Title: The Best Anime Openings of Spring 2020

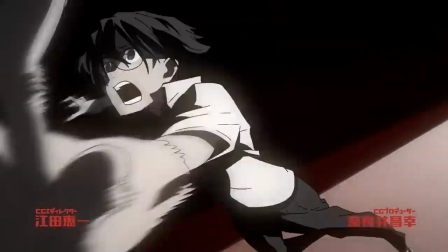Fast forward right before the chorus, and the perspective here makes the running shot look fantastic.
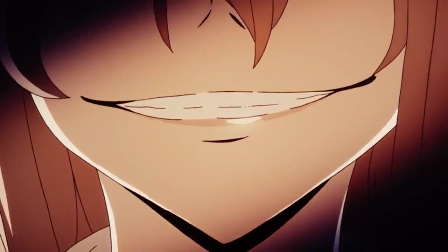They nail the back and forth between Shuichi and Claire, giving us the best series of shots in the entire thing, and cap it off by saving the best shot for the final still.
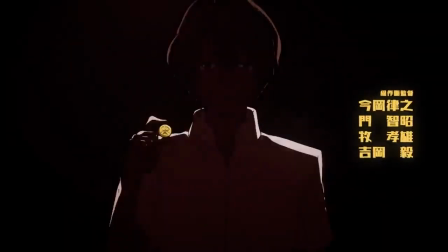The song is unique and doesn't sound like anything else on the list, and fits the show well.
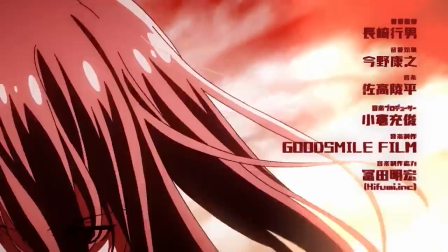I really like this opening, and if the verse section was a little more outside the box visually, I could have seen this making a real run up the charts.
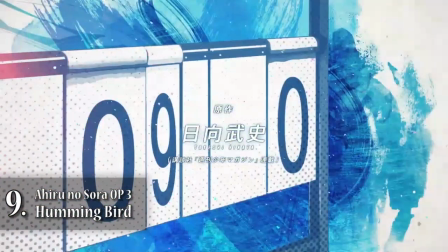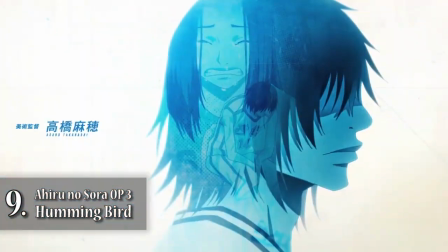An absolute shocker from a show that hasn't been able to break honorable mention, or less, in its previous 2 openings.
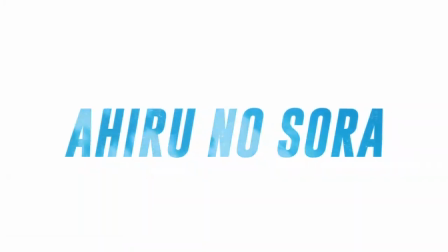Hint, getting blue in count is a pretty good way to breathe life into any opening.
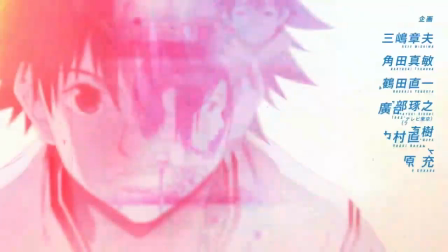Hummingbird sort of lulls you into a false sense of security right at the top before punching you in the face just 4 seconds later with a chorus as the intro,
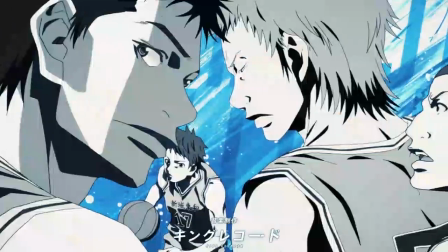giving us the rare 2-chorus anime opening. The benefit of having 2 guitars and a bass in the band is felt throughout the song,
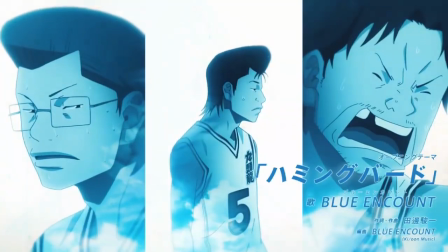but is super nice in the verse with the underlying strumming guitar line accented by the other guitar performing almost backup vocals.
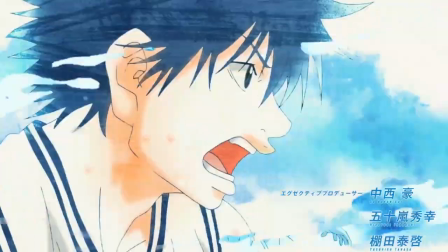It's an expertly crafted song. But where this opening makes a leap from the show's previous attempts is its visuals.
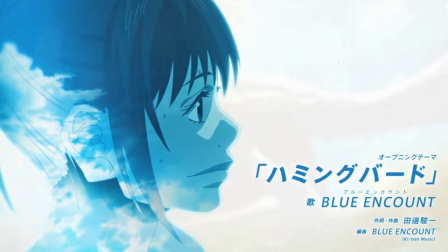They commit to the blue and white sky color scheme at the beginning and hold to it throughout.
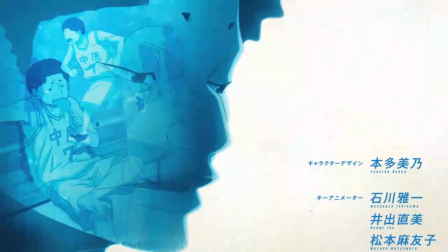The backstories of each character and their silhouettes is fantastic, and actually the stark white backgrounds help focus your attention on it.
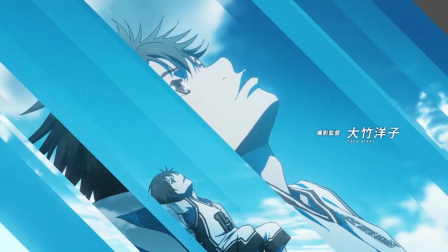I love the geometry on display during the verse, and they actually show how decently creative you can be even with relatively still shots.
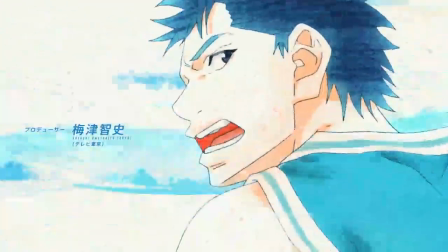Then what seals it for me is the burst of other colors during the chorus and how stylized the game footage is.
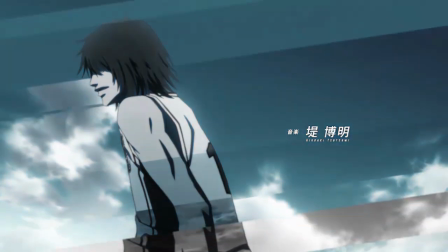It's all set up by that first minute of relative monochrome, and I love it.
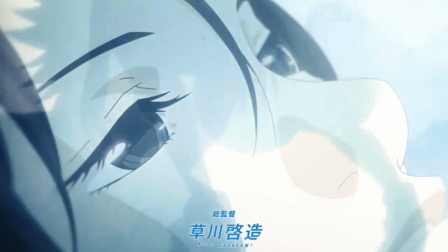This is easily my favorite sports anime opening of 2020 so far.
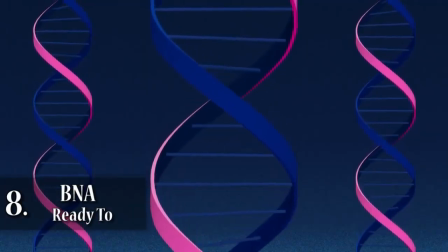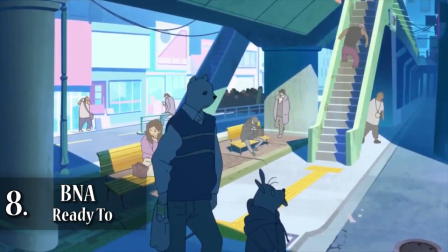Why is this not a minute and a half? Why is this not a minute and a half?
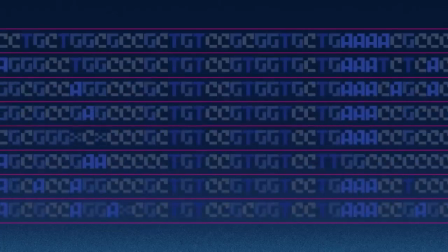B&A hits us with an incredible first 25 seconds with a slowly building guitar matched with a clapping rhythm culminating in a blasting title card.
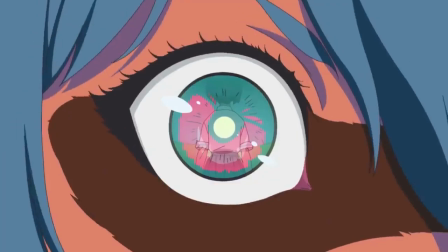It starts with DNA strands and incrementally zooms out until we're looking right into Michiru's eye, and oh, also she's standing in the reflection of the eye, boom, title card made out of different organisms, great city backdrop,
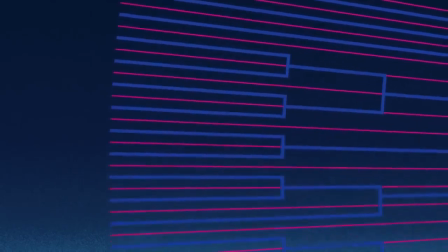and yes, I am in fact ready to go. It starts very clean, and normally I'd be able to defend the next 20 seconds as build up for a slamming chorus,
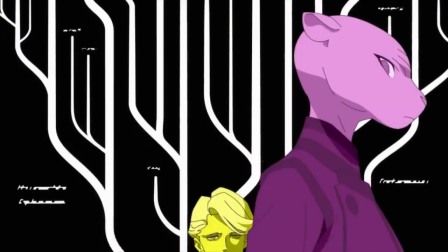as I do really like the shots of the different characters and their animal forms. It's just that right as the opening appears to be hitting its top gear, it just ends.
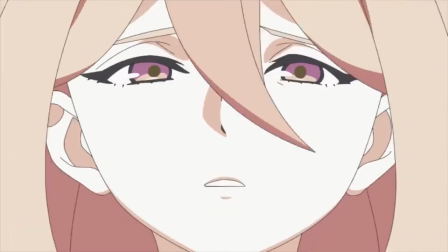Now, I'm certainly not one to tell Trigger what to do,
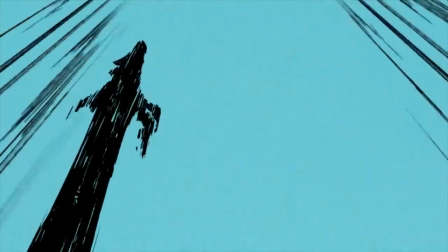but if you're going to go out of your way to make a full-length song sung by Michiru's VA specifically for the opening, why not just add the extra 30 seconds?
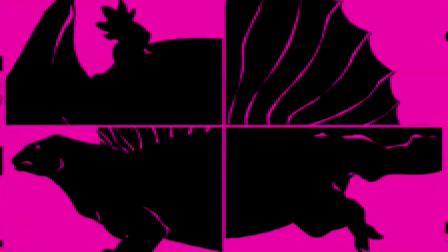I don't know, it's still really good, it just kind of bums me out.
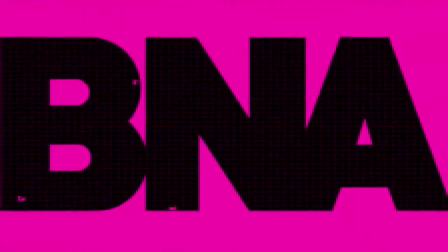Not that this matters here, but you'll be happy to learn that the full version of this song is absolutely ridiculous and I love it.
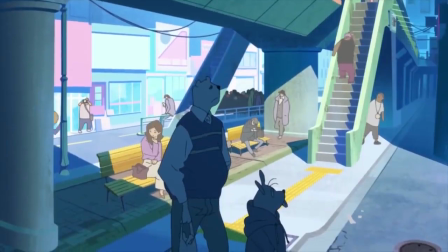It's just 3.5 straight minutes of energy.
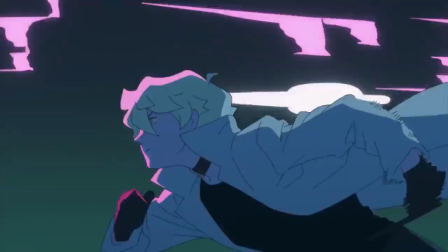I will defer to Trigger here as I don't want my fan club card revoked, but this OP just had so much promise, it makes me sad to see it not reach those heights.
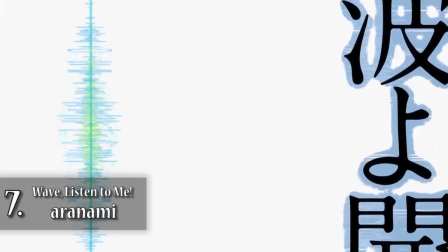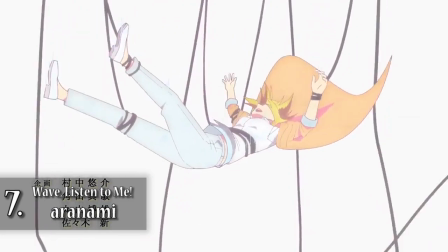Wave Listen to Me only has a few visual tricks up its sleeve, but it absolutely kills every single one.
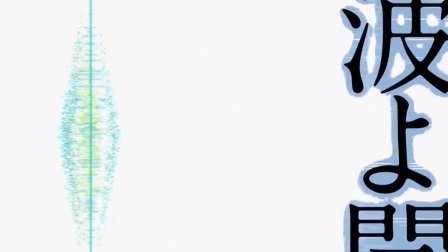You want sound waves? We got them. You want a visualization of radio waves sweeping over the sky?
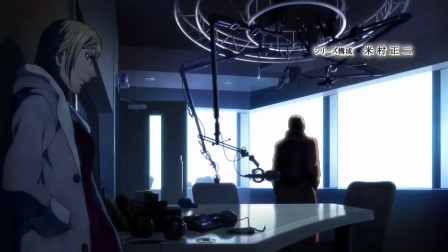Here it is. There are also great colorful backgrounds and great pastel visuals, sometimes, all capped off by the highlight of Minare falling while trapped in the chords.
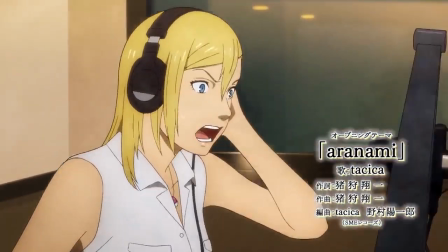I really wish they had stuck to their creative guns here instead of throwing in that radio scene during the chorus, but no point in dwelling on it too much.
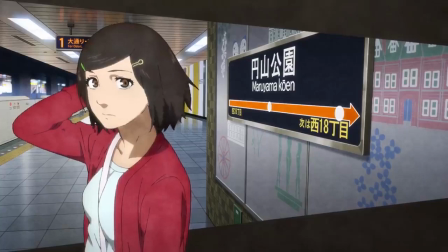More importantly, if you're insane like me, you might have noticed that we have some Naruto alumni performing here, as the song is by Tashka,
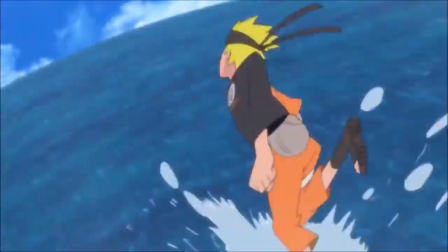who did Naruto Shippuden OP 10, which happens to be one of my least favorite Naruto openings,
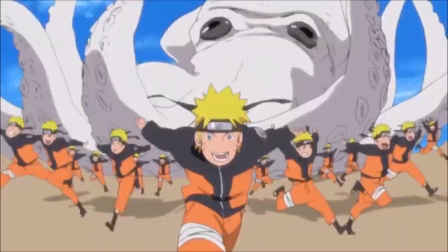not because of the song, I actually quite like New Song, but we're very quickly venturing into other video territory at the moment.
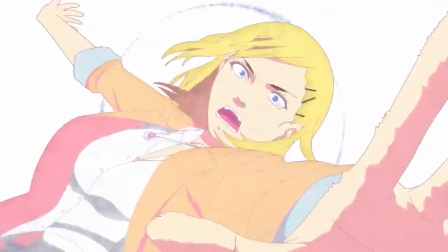Back to the topic at hand, APPARE-RANMAN is a very strong effort, and I love how they worked in the guitar feedback at the beginning to match the soundcheck theme.
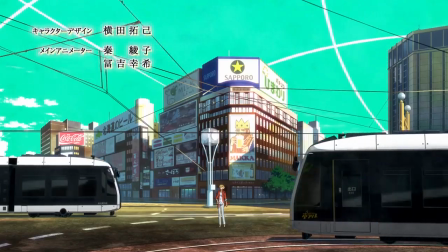The song builds on itself as at the beginning of the verse there is only guitar accompaniment before the drums and finally the bass come in.
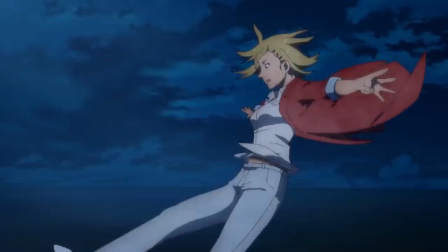And oh, that bass line is so good. The song really didn't blow me away at first, but the more I listen to it, the more I like it.